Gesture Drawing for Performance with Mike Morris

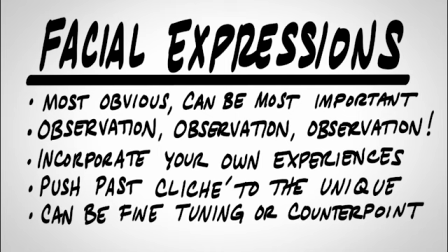Facial expressions can also have a very fine-tuning effect for your pose, something that accentuates the body language, or you can go the other way. Using facial expressions for a counterpoint is a very effective way of juxtaposing the body language in conflict with the facial expression.
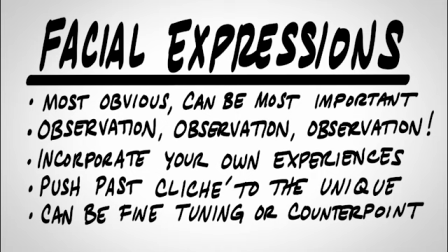So the body language is saying one thing and the face is saying something completely different. Let's look at a few examples.
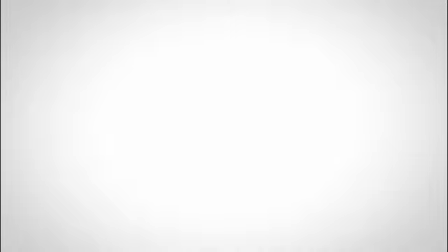The example here we're going to use is opening a birthday present. Now here we have a very basic, happy-ish, I'm opening a birthday present and I'm excited to see what's in it. There's not really a ton here to play with. It's pretty plain. So why don't we amp it up a little bit and we'll make that happiness like tenfold.
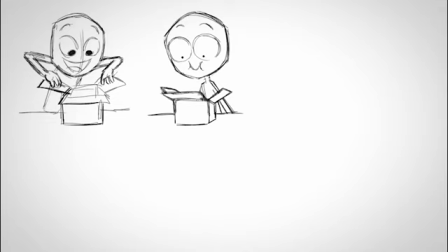This kid is so excited to see what's inside that he can hardly contain himself. His eyes are as wide as saucers. This kind of excitement I feel like betrays a certain innocence, a certain youth. Somebody who's really in touch with their emotions or has very powerful emotions, but those emotions have yet to really mature.
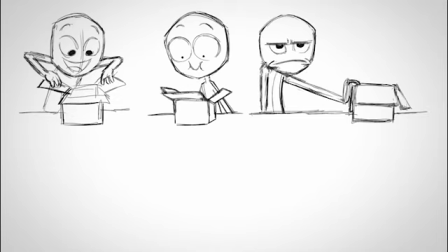Whereas the next example, the character is pushing the present away after having visibly opened it. The expression is very dour, their eyebrows are low, they're looking up like in an expectance of something better. Their real emotion is that of ingratitude and a sense of entitlement.
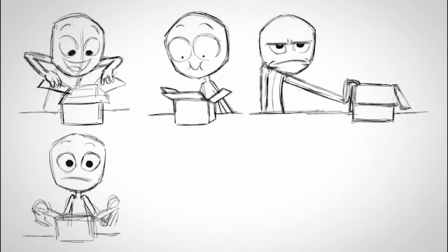Next we have somebody that has opened their present and is really sort of surprised, a little shocked at what they found. And the expression on their face is reflecting that. Here in our fifth example, we have somebody that's leaning over and side-eyeing somebody, like they're suspicious of something they've got them.
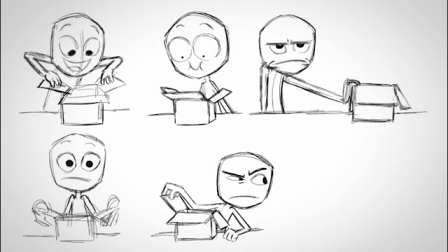Or maybe they're just very unhappy and they're giving them a look like, you should know better that I don't like this. Again, evoking that sense of entitlement. The final pose here infers some sort of shyness or timid behavior.
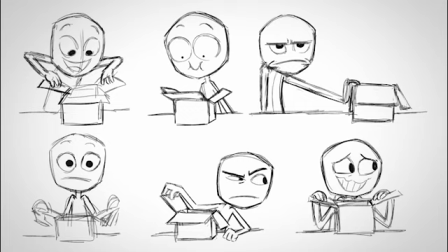Somebody that isn't necessarily satisfied or happy about the present they got, but they're trying really hard not to be rude about it. Somebody that's saying, yeah, it's okay, that's really great, thank you. But they don't really mean it inside.
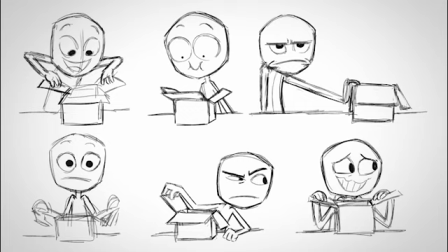It's situations like this that are really great for counterpointing the body language and the facial expression, where the body language is like, yeah, this is great, and the inner turmoil or inner dialogue is saying,
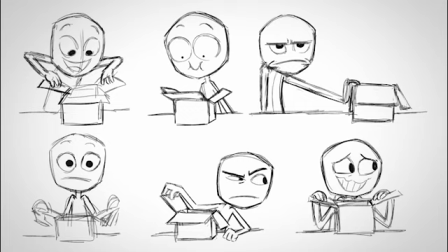I really don't like this, but I'm gonna suck it up and bear with it. There are countless different kinds of facial expressions that you'll encounter. So again, the key is observation. Always be observing, find unique things, find different things, find ways of
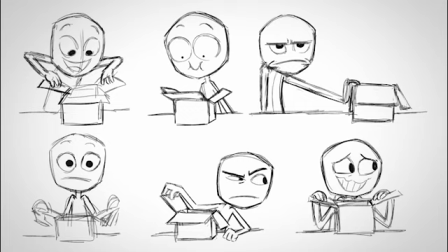expressing different emotions or expressing different feelings or thoughts by your observations. Incorporate those experiences. Find a great way to blend the two where you can make a
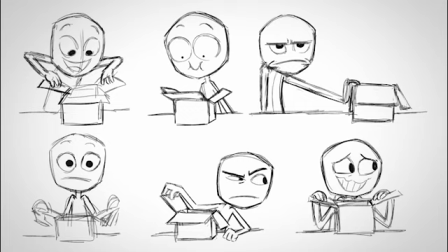expression clear and easy to understand and yet unique according to things that you've observed. So make sure you keep cultivating those observational skills so you can get the most out of your poses, the most out of your facial expressions, and the most out of your gesture drawings. So that's it for this video. I hope you guys enjoyed it, and I hope you got a lot out of it. It's been a pleasure working with this little Wacom One, and I'll see you guys around. Thanks a lot for watching.